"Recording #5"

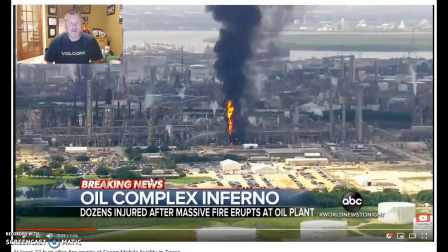(0:00)
Hello, everyone. Matt Ryan here on News Talk for week 4 already. And this week was interesting by going through and looking at what it takes to cover a news story through journalism using video.
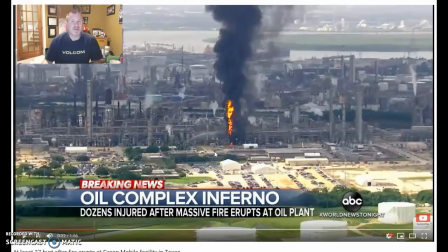(0:19)
And a lot of what has happened through the news uh, and how it's captured is really interesting. So I first want to start. I have an image up that we're going to talk about, but I thought that it would be important to answer the questions that we have on here first, and then dive into a little bit more of my findings.
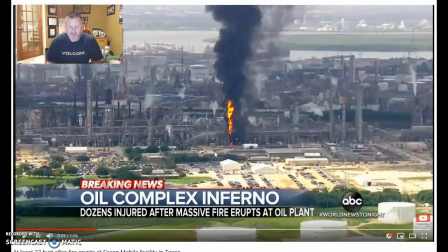(0:38)
So, first of all, the first question was, from Chapter 5 reading, what are the 2 points about broadcasts that the authors have set forth and discussing what the elements of the broadcast are. This is a good example here of showing some of those elements.
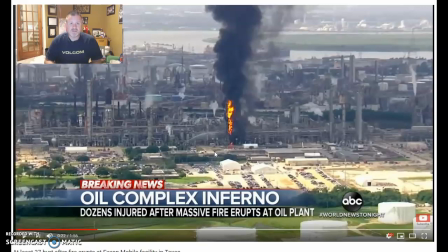(0:54)
So first, having a live footage capture of a fire that's going on. This happens to be at a mobile plant for Exxon. And in here, they're utilizing over here the breaking news
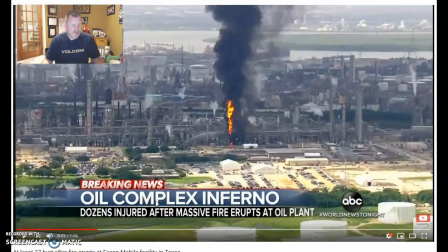(1:14)
caption that is a strip that's along the bottom that helps guide the information, still with the logo of the news from ABC, and also a hashtag on the story to easily find it.
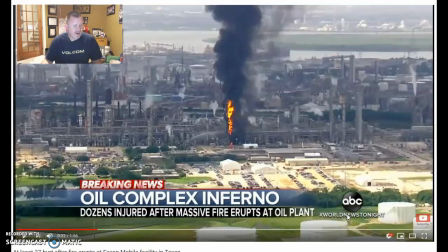(1:31)
What I found about these set of strips is that they really are an important factor that a lot of people just take for granted when they're watching the news. They don't even see it at first because they're more interested in the story.
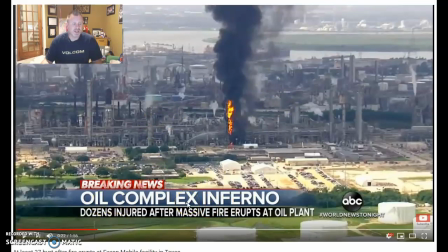(1:49)
But what it does is it does just really capture and give the information that is needed for people to be able to follow along with the story. So these Astons that are a part of the bottom part of a
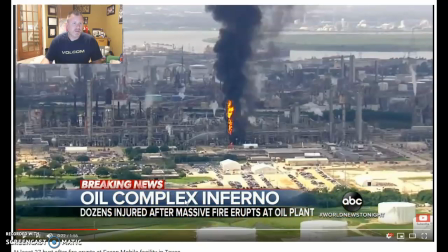(2:06)
storyline allow us to be able to really capture and see what's going on. So I want to play this clip for a second just to kind of show how that still stays on there, but guides us through the storyline and keeps the viewers really interested in the story.
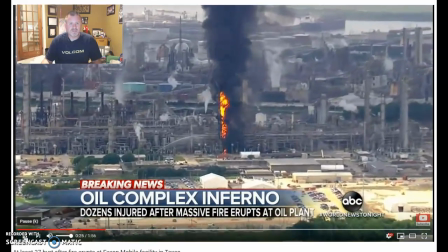(2:22) Exxon Mobil complex in Baytown, Texas, started with an explosion just before noon,
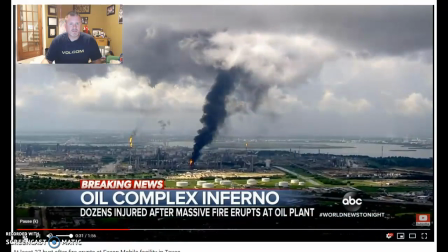(2:27) towering flames and a thick column of black smoke visible for miles. The fire burning in a facility that contains propylene, an extremely...
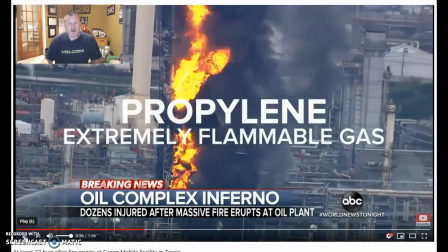(2:36)
The next thing that I want to point out here is just the importance of the text that's used and how it's positioned on the actual video. So this is a good example of editing that's gone on where they have placed some
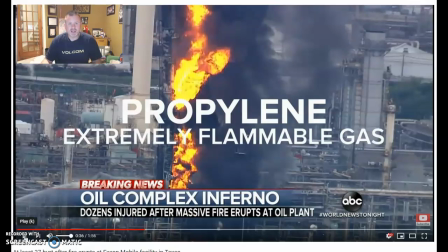(2:50)
information that they want to really get across, like the extremely flammable gas and how important it is to report on the validity of what they're looking at. So I find it really interesting on the text that they use and how they did that.
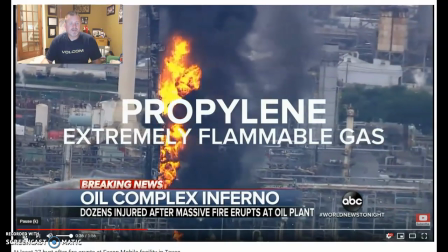(3:07)
I want to just move forward a little bit more.
Flammable gas. We're seeing it lean a little bit more, it appears.
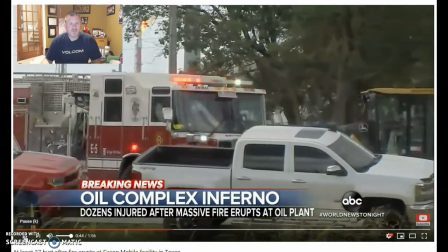(3:14) Officials ordering area residents and schools to shelter in place, turn off their air conditioning, and keep their windows closed.
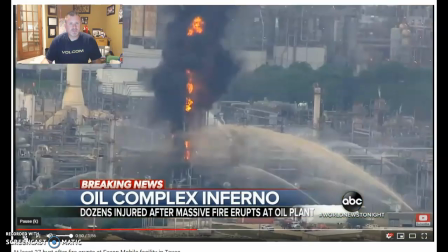(3:21) I just want him out. Mary Landry raced to the scene after an urgent call from her son.
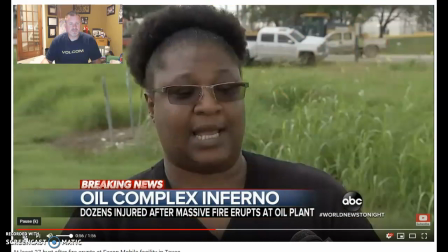(3:27) He said the tank blew up. I'm trapped in the back and I can't get out. He said, kiss my babies and tell them I love them. Moments later.
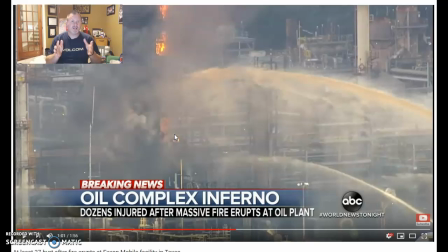(3:35)
I find it interesting also how immediately the story's breaking out and they are diving into finding eyewitnesses. Who else can just really enhance the story? And they're usually going to find something that has a pull on the strings of the viewer.
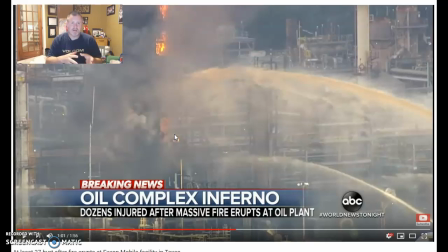(3:53)
A family member that's either trapped or something that's going on that's related to this that a viewer can then even get more interested in and watching and dive into.
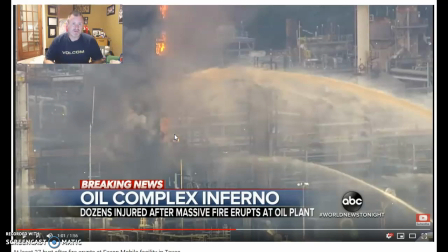(4:05)
The angles of the camera, the attention from the actual viewer that's going through, and then the attention of the reporter and how they're reporting their information is really important. So I think that this is a great example for us to stay on and just talk for a little bit more.
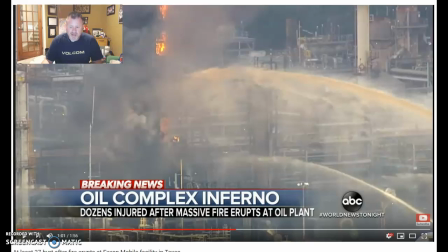(4:24)
The use of the 30 frames per second with tween animation, which is important to understand like what we're watching and how it's going through and why they're keeping this edit with this stream being in front of us.
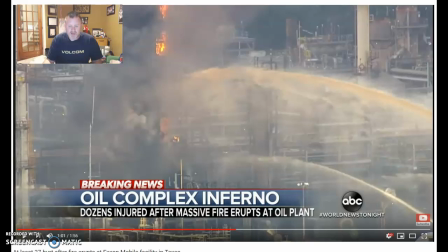(4:41)
The other parts of the editing that are really interesting on this news story is how effective they are at really showcasing what's going on with that fire moment to moment and capturing the people's audience. And the time that they're taking and reporting this, again, this is a
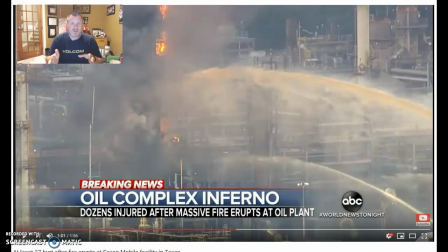(5:00)
one almost 2 minute video, and from what the text was telling us and what we were reading about this week is that the average that we're seeing for these type of video news release are 2 to 3 minutes, and you're putting a lot of information in there for the viewer to get.
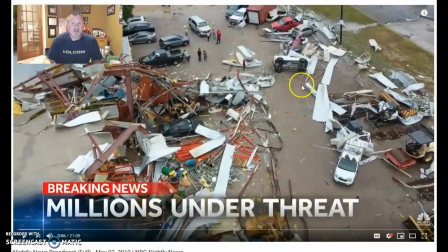(5:18)
I want to move on to our next story that I have, and this is talking about more of that natural disaster. So we look at fires, right? That's something that is really a scary thing, and then we're looking at the natural
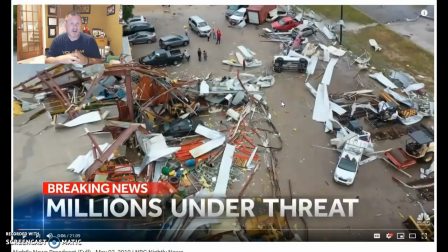(5:34)
disasters that happen in the world and become breaking news, and diving into that. And so when we were looking at what we learned from the text this week was that television news remains to be the most trusted when it comes to
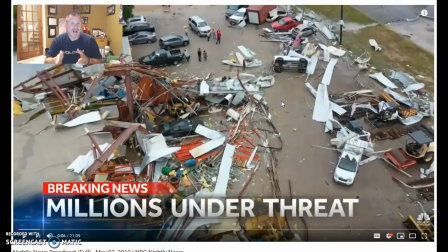(5:53)
politics, when it comes to also just diving into natural disasters that are happening. And we see this from the wars that have happened to the hurricanes to
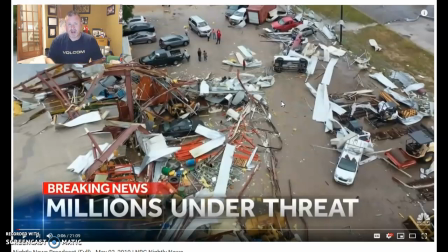(6:09)
tornadoes, and this is another great example of that. And you can already see that they have their Aston really ready to go. The news font is right down there to show what station it's coming from.
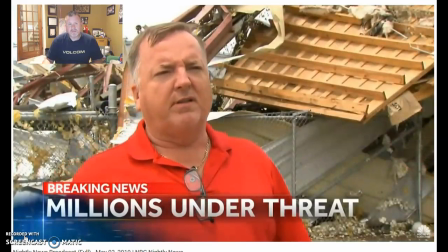(6:20)
So let's dive into this one.
Of destruction. We all dove underneath the table, and we all kind of hunkered in place.
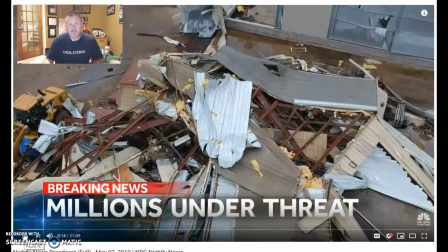(6:27) Also a weekend travel nightmare across a huge part of the country, and tonight a historic flood disaster.
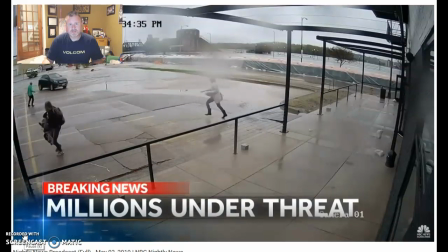(6:32) The stunning moment, the barrier gave way, leaving a city underwater in just minutes.
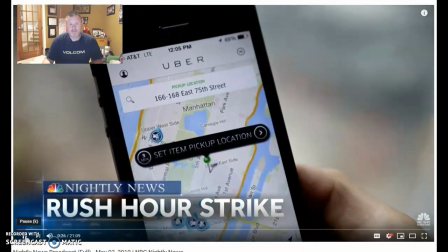(6:37) The massive rideshare strike on the way that could wreak havoc with your commute. Uber and Lyft drivers in several big cities had to walk off the job.
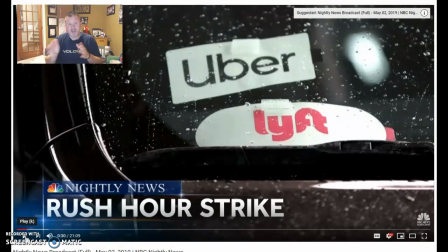(6:46)
And here's a great example of utilizing multiple stories and getting their point across as to which one they're going to dive into and how they're going to dive into it, and capturing that attention. The first two stories are natural disasters. Very, very interesting.
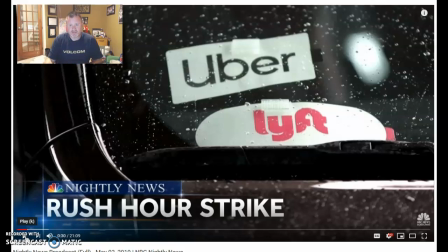(7:01)
They place it at the beginning because they know that they're going to grab the attention of the viewer and want to have that viewer stay on through that. And I think that NBC does a great job of having that added
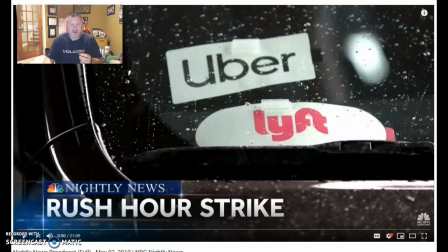(7:16)
thread of music and attention. I mean, just here you can hear it, like when they're demanding and when they play.
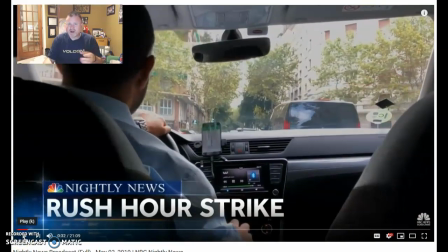(7:23)
Again, you hear that this in the background from the speaker, that's still talking about the news, but you still hear this very important, like you've got to listen to this music that's in the background to grab your attention. And that's also part of that editing that's really interesting
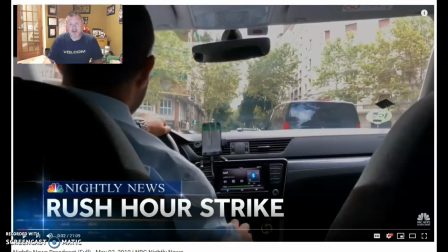(7:43)
for the formatting that dives into the news broadcast and what makes it so important.